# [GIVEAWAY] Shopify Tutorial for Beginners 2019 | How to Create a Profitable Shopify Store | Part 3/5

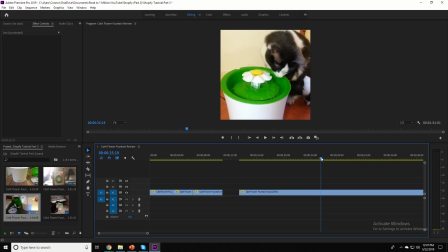12:24 So I want to find something different. So boom, right here, there's a new cat there. So that's going to draw people's attention, right? If we keep showing them the same cat, they're going to think that this product only works for one cat. And what we want to do is basically show them new footage as much as possible. So we'll go ahead and cut this. And what I want to do is I want to go back and see.
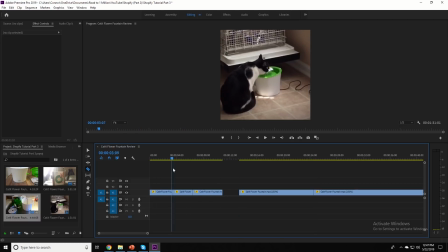12:44 So we have basically intro with this cat. Boom, showing the product.
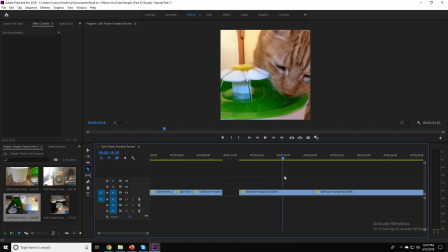12:49 Showing this cat. Maybe then going right to this cat. So I'm actually going to get rid of this.
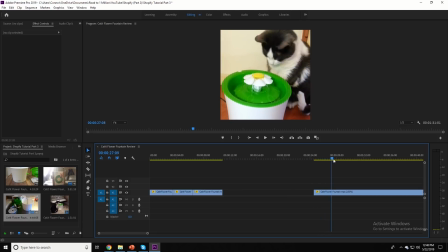12:59 We go right to this cat. Drinks out of it, looks around. Okay, that's not very good footage. It drinks out of it, kind of looks around, drinks out of it again, and then I want to cut it right before it looks away. So we're going to cut it right here. And let's see what else we got on the footage here.
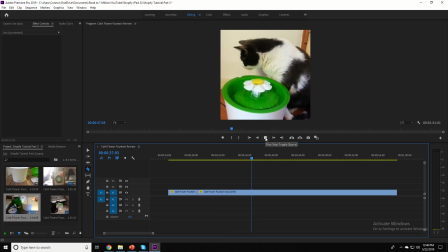13:21 Okay, let's see what else we got. Come on, let's see if another cat drinks out of it. Okay, now both of the cats are up there. Both of the cats are there.
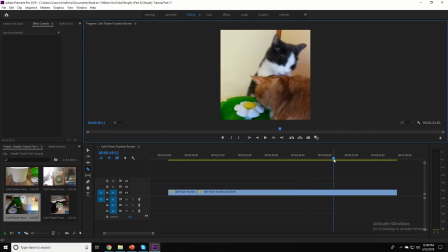13:32 They're kind of like looking around it. This one's drinking. Oh, that's a really, really good. Yeah, that's pretty cute. I think people are going to like this. So if we do like right, if we go like right about here, I think it would be good.
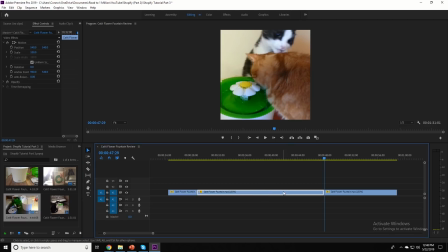13:46 We'll cut this. Get rid of this here.
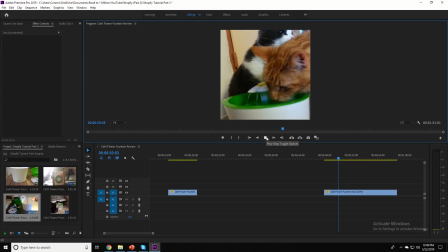13:54 And what we're going to do is we're going to see boom, boom. That's perfect. That's a really good shot there as well. You know, that's perfect. And then yep, that's good again. So I really like that this footage here. I mean, this is a good little section of the video because you have two cats in there. Obviously it's cute.
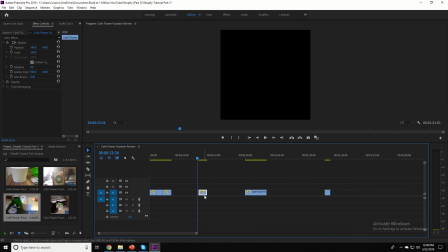14:13 One cat's drinking out of it, the other one's trying to clean, you know, its friend or whatever. So I like that part of the video. We're gonna go ahead and drag this over, and I want to see how long our video is now. Let's see what it looks like.
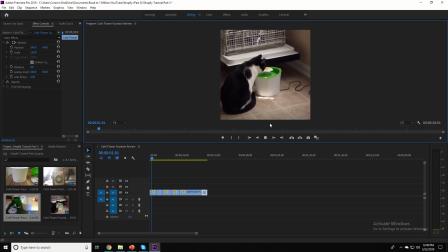14:26 So it's about almost 30 seconds, which is kind of what I like to have in my videos. I like to have my videos in the range of 20 to 40 seconds.
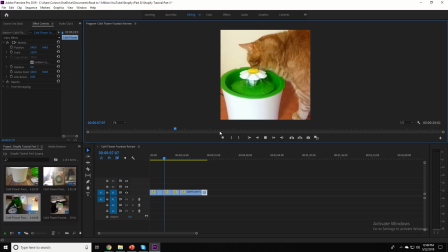14:32 So basically this is exactly how I create the video. put a couple clips together, mash them together so it's pretty quick, right? We've just The video looks quick. We have different footage on it, basically.
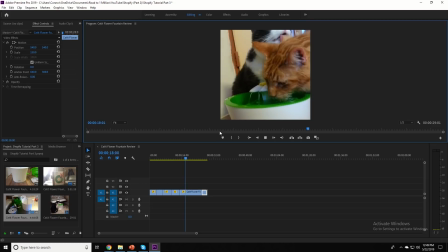14:44 You know, the cat's basically licking the other cat and using the product at the same time, so it's very cute. It showcases the product being used, which is very, very important as well.
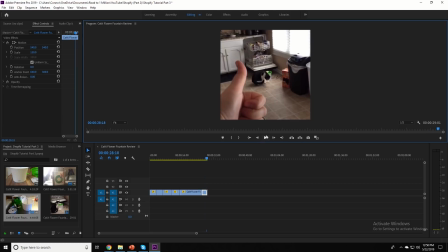14:55 And yeah, then at the end we have a thumbs up here, and this is where we're going to include our logo.
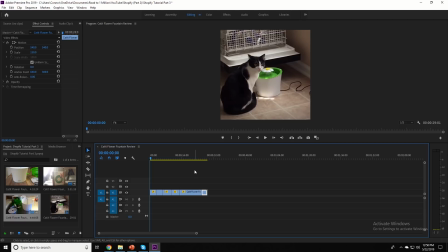14:59 So what we want to do is, because nowadays people are stealing footage like crazy, they're just basically taking your Facebook ad and essentially like copying the whole thing.
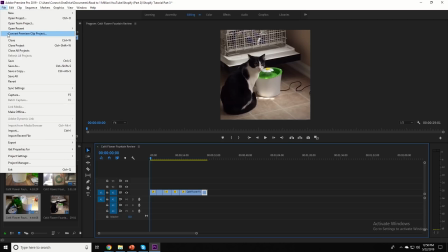15:07 So what we want to do is we want to go like this, and what we're going to do is hit new, and you're just going to do new legacy title.
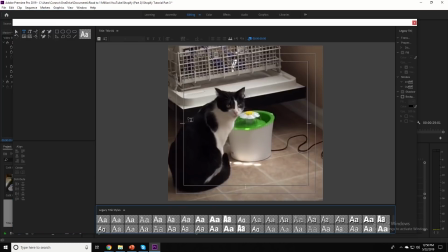15:14 And we'll hit OK on here. All you're going to do is for the text, basically, you're just going to type in your website name. So you can either do one of two different things. So our store name is called Classic Cats. Okay, so you can either do this, and what you can do is, I always like to use the small caps and just change the
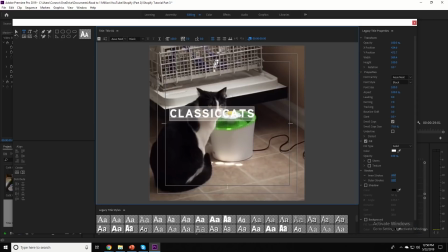15:34 change it to white, and we can actually spread out the letters a little bit. So the kerning is what spreads out the letters a little bit. So this can look better sometimes, but since our logo and our name isn't really that big, what I like to do is our actual full website name. So www.classiccats I think it's going to be .shop, right?
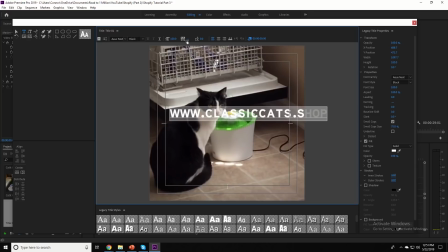15:52 That was going to be our URL. I haven't bought the URL yet, but that's what our URL will be. So, and we'll just make this back to, let's just put it at 0 for now. And then what we want to do is we want to center this right in the middle of the screen, and we're going to put the opacity up here.
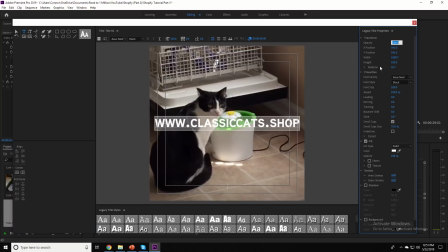16:07 We're going to put the opacity anywhere from 10 to 20%. So we'll start it at 15%, see what it looks like. If it looks like it's a little bit too visible, we're not going to use it. But I'd say maybe 15% looks a little bit too much with the background. So let's go down to 10.
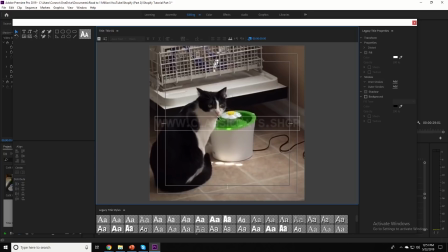16:25 See what 10 looks like. 10 looks good. Our name's still in there, right? So people tried to copy this footage, they really wouldn't be able to do that.
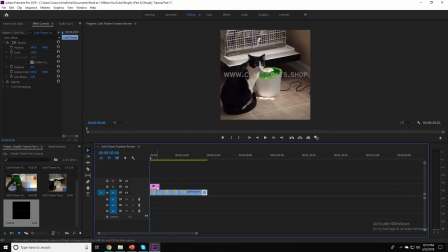16:32 So that's all we're going to do. We're just going to drag it over here on the V2 line, and we're going to pull it all the way over to the end.
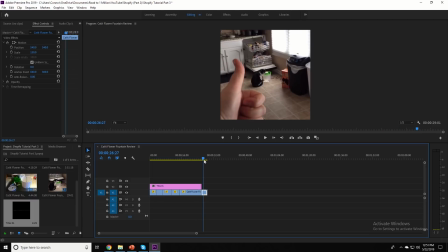16:38 And then at the end, what we're going to do is we're going to have a end screen. So at the end screen, pretty simple here.
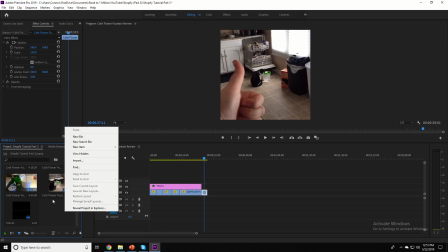16:44 All we're going to do is we're going to basically do a new legacy title as well.
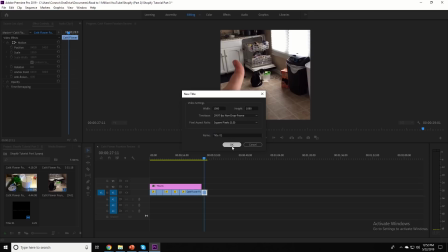16:49 We're going to do new, and then we're going to do legacy title. And we're just going to write basically our text here.
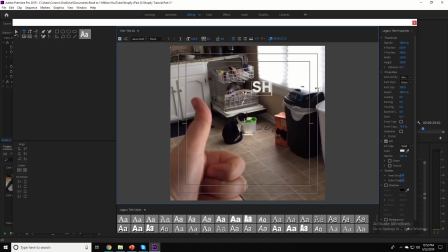16:58 So we're going to say shop now. And then we're going to say for 50% off. Okay, we'll do that. Shop now for 50% off. And we're going to make sure that this is all centered.
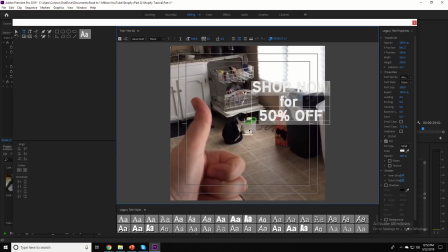17:18 Shop now for 50% off, and then we'll put our little logo probably somewhere on here, or we can just basically put it at we don't have to put it on here because they know what it is. I'd probably put the logo and the store name kind of at the bottom here, so we'll just make another legacy title for that.
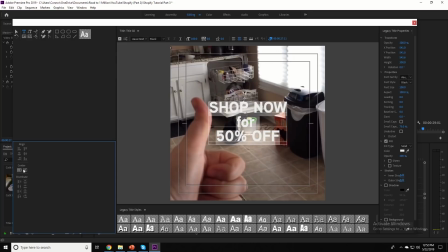17:33 You could also put it on the same one, doesn't really matter too much. But what we want to do is the shop now button, we want to be extra big. So the goal here, and you know, the kind of text that I like to use on all of my videos is Lato Black. So Lato Black looks the best in my opinion. So we'll have to go back on the other ones and change that as well.
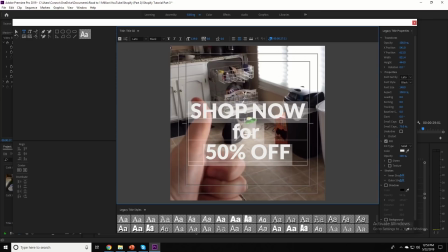17:52 But Lato Black I think looks really good. So we're going to make this definitely a lot bigger. And what I want to do is make this a little bit smaller. We don't want that to be as highlighted. And let's see if we can kind of adjust this maybe. Nope, that doesn't look good. That looks a little bit better, but yeah, that looks okay.
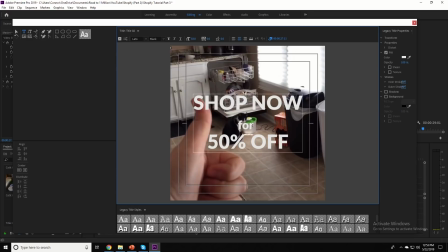18:11 Shop now for 50% off. Hold on. Maybe we even just get rid of this actually, because I don't like that. Yep. Okay, so that's what we're going to do. We're going to make sure that's centered now. That's good there. And then what we're going to do is change this color to match our color that we had on our website, right?
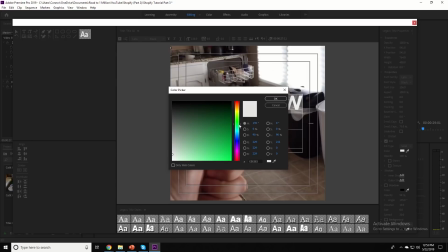18:29 So we had like that greenish color. I think it was like kind of like this color.
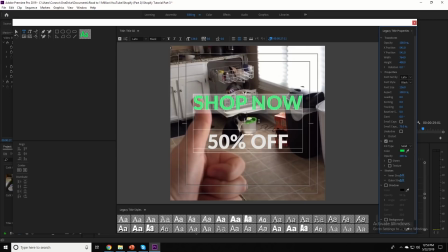18:34 We're going to change the shop now button to match that, so it almost matches that color, but it also looks a lot like our website. And that can help when people go and look at it. And also I like to add a shout out for the opacity. I like to do 100% opacity. And then what I like to do is the angle, that's fine.
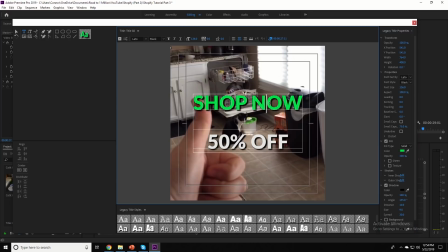18:51 Spread, the size, I definitely make the size a little bit bigger so it stands out. And then we want our shop now button to be, or our shop now to be even bigger. And then 50% off, that looks fine there. Actually, we'll make that this is a little bit too big. I want it to be at least within those grid lines to make it look a little bit better.
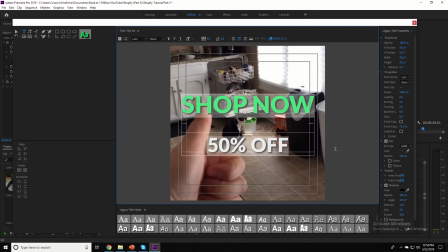19:10 Yeah, right about there would be good. And then let's just go make sure this is all good there. Boom, boom, boom. That's fine. Lato Black. Awesome. And then what we're going to do is another one. We're going to put it right here, and we're going to put our website, www.classiccats.shop.
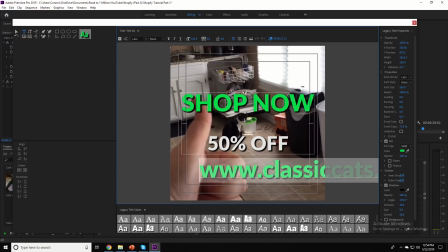19:29 And all we have to do is just basically make sure this is the right size. And we're going to make it the same green so they see shop now and they also see, you know, the same color there. Basically slap that right at the bottom. We'll center it. Boom. That's at the bottom.
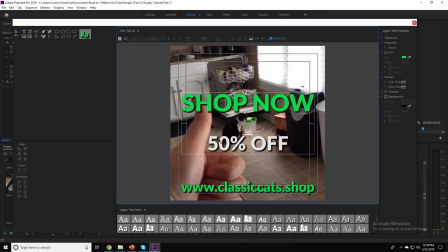19:44 That looks pretty good. Shop now, 50% off, and it has a thumbs up. So that looks really, really good in my opinion. What we can even do on this is we can actually italicize it, because then it'll look a little bit, it won't take as much away from the shop now, 50% off.
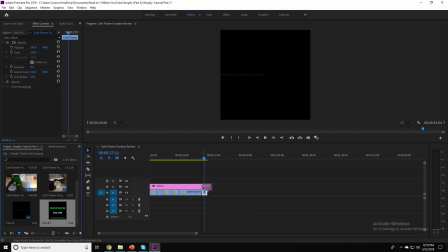20:00 That's what we want people to see. And then all we have to do is just put it right there and make it that size.
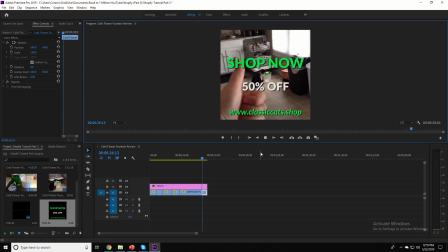20:05 And then as you can see here, once it goes to this last one, it goes shop now, 50% off, and a thumbs up.
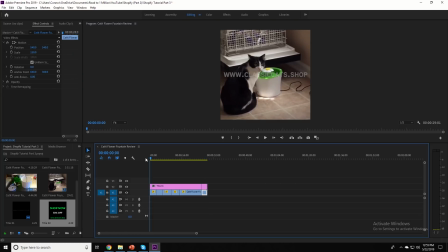20:11 And that is basically it for the video. The next thing I'm going to do, and I don't want to bore you guys with this, is I'm going to go ahead and add the text into each of the different clips.
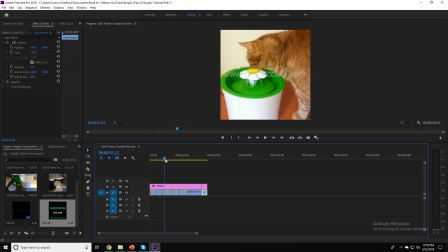20:19 So every time the video clip changes, basically, I'm going to add a new line of text, and it's going to be basically related to our product description and our marketing angle.
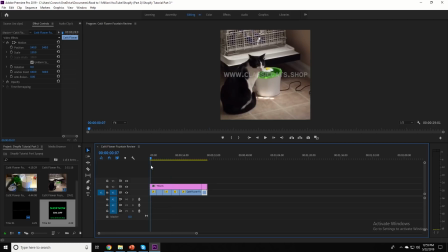20:28 So I'm going to go ahead and put that in there right now, and then basically what
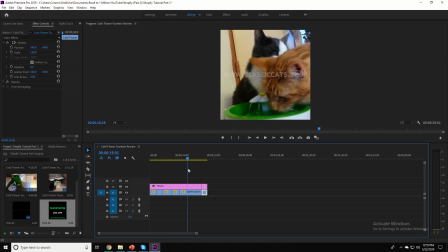20:33 you guys will be able to see next is the final product of our ad.